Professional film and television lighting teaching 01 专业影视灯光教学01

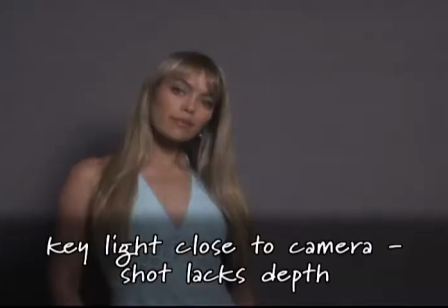16:32 Unless you really want a flat two-dimensional look, try to avoid shooting with the key light close to the camera for a lot of reasons.
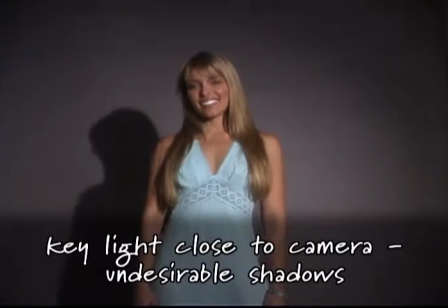16:39 First, you get a shot without much depth. Second, the shadow of your subject is often visible in the background.
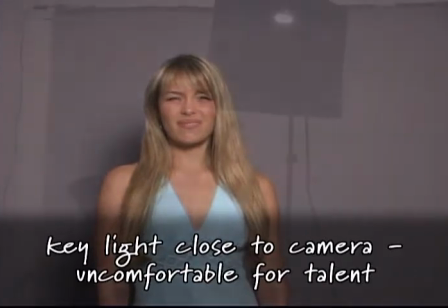16:46 Also, it's uncomfortable for your talent to be looking towards a bright light for extended periods of time.
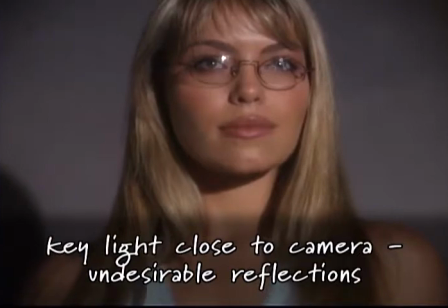16:51 And if they wear glasses, they'll just be reflecting the key light right back into the lens.
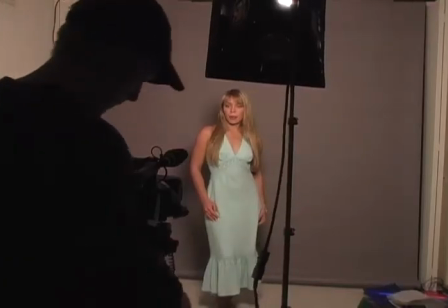16:55 But sometimes in a small room, you have to put the key light closer to the camera than you'd want. One upside of having the key light close to the camera is that it reduces surface detail.
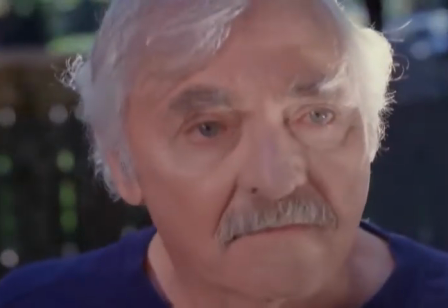17:05 So if you want to make facial wrinkles go away, this is the key light position you want.
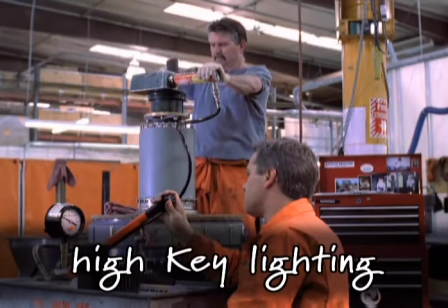17:09 A lighting setup where the whole scene is filled with light and pretty evenly lit is called high key lighting.
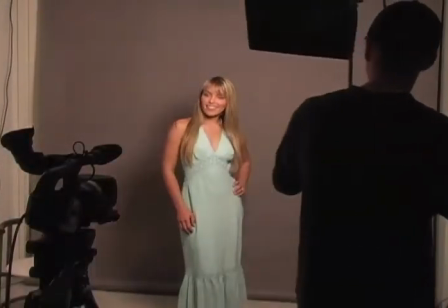17:16 As you move the key light towards a 90-degree angle to the side of your subject, several things happen.
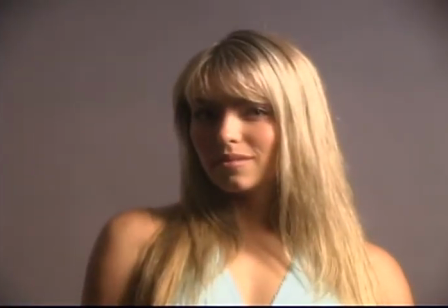17:22 Less of your subject is lit and more is in shadow, so the mood gets more and more dramatic.
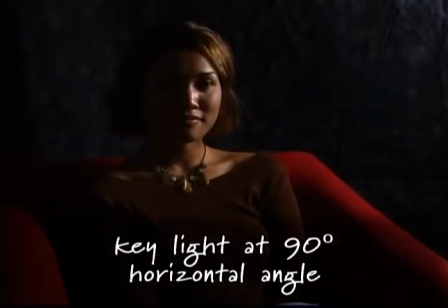17:27 When the light reaches a 90-degree angle, your subject is half light and half dark.
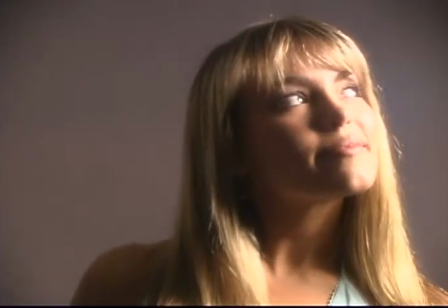17:32 You could use the 90-degree key light position to illustrate a scene where your subject has to make a difficult decision,
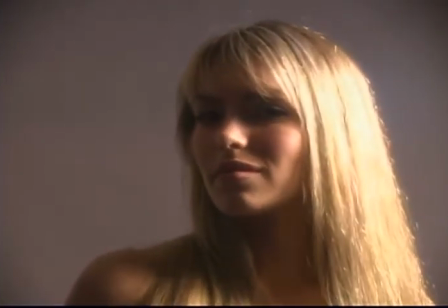17:38 or maybe is torn between her good side and her dark side.
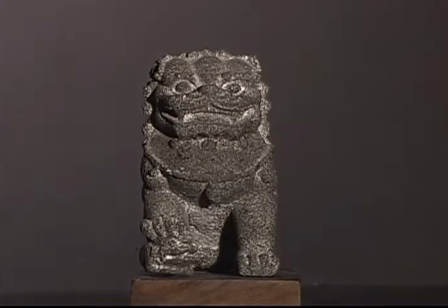17:42 Also, as the light angle increases, surface texture and detail become more and more prominent.
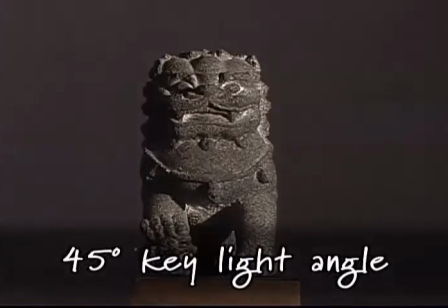17:48 Here's a subject lit from the front, here's a 45-degree angle, and here's a 90-degree angle.
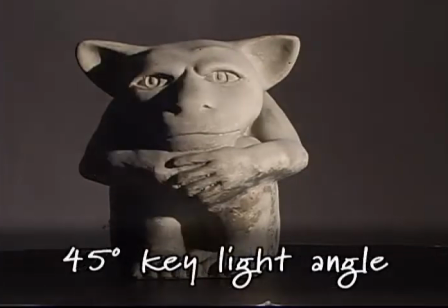17:55 Here's another example of surface detail becoming more noticeable with the angle of the key light. As we continue to move the key light from a 90-degree angle to behind the subject,
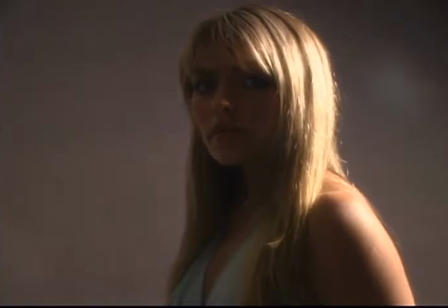18:06 more and more the subject is cast in shadow and the mood continues to get more dramatic.
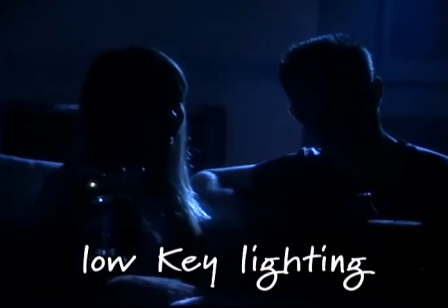18:10 A lighting scheme in which only highlights are lit, with large areas of shadow, is called low-key lighting. So we've explored the effects of changing the key light's horizontal angle. What happens when we change the vertical angle?
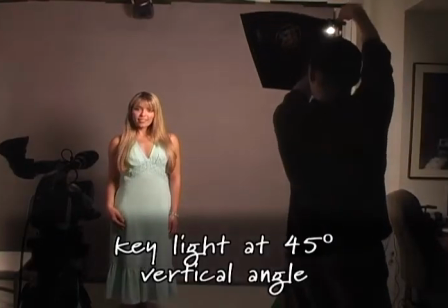18:24 As we know, a good place to start for the height of the key light is about a 45-degree angle from the ground.
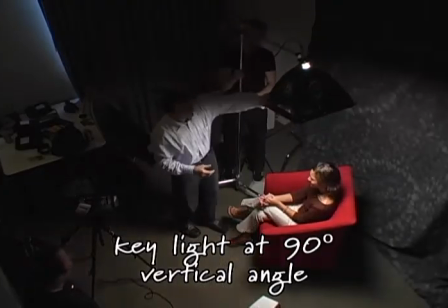18:29 But what happens if we increase the vertical angle of the key light?
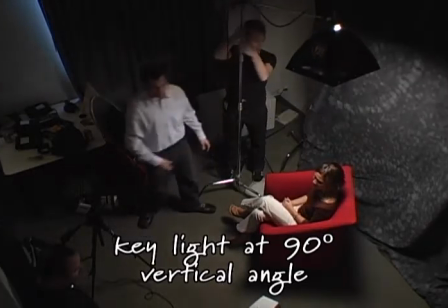18:33 If you position the key light right overhead, angled straight down and shining on your subject,
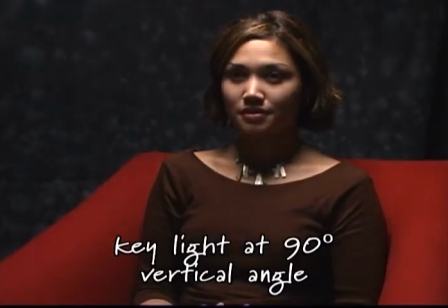18:39 you'll get very bright areas on the top of your subject's head and shoulders, while the face and body are shadowed or in high contrast.
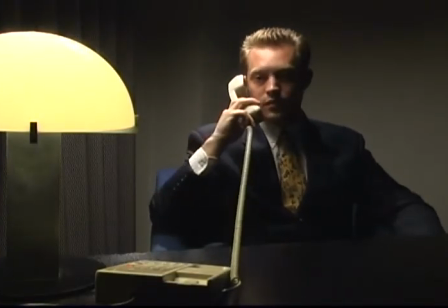18:46 This is often an unflattering look, hollowing out eye sockets and exaggerating facial features.
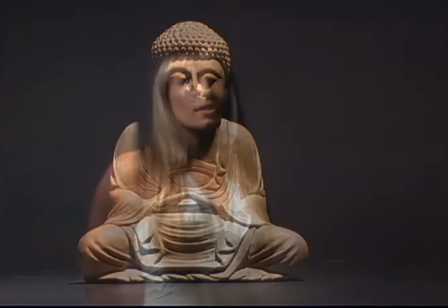18:51 A down angle can also be used to suggest a spiritual awakening, a higher power, or illumination coming from above in a scene where your subject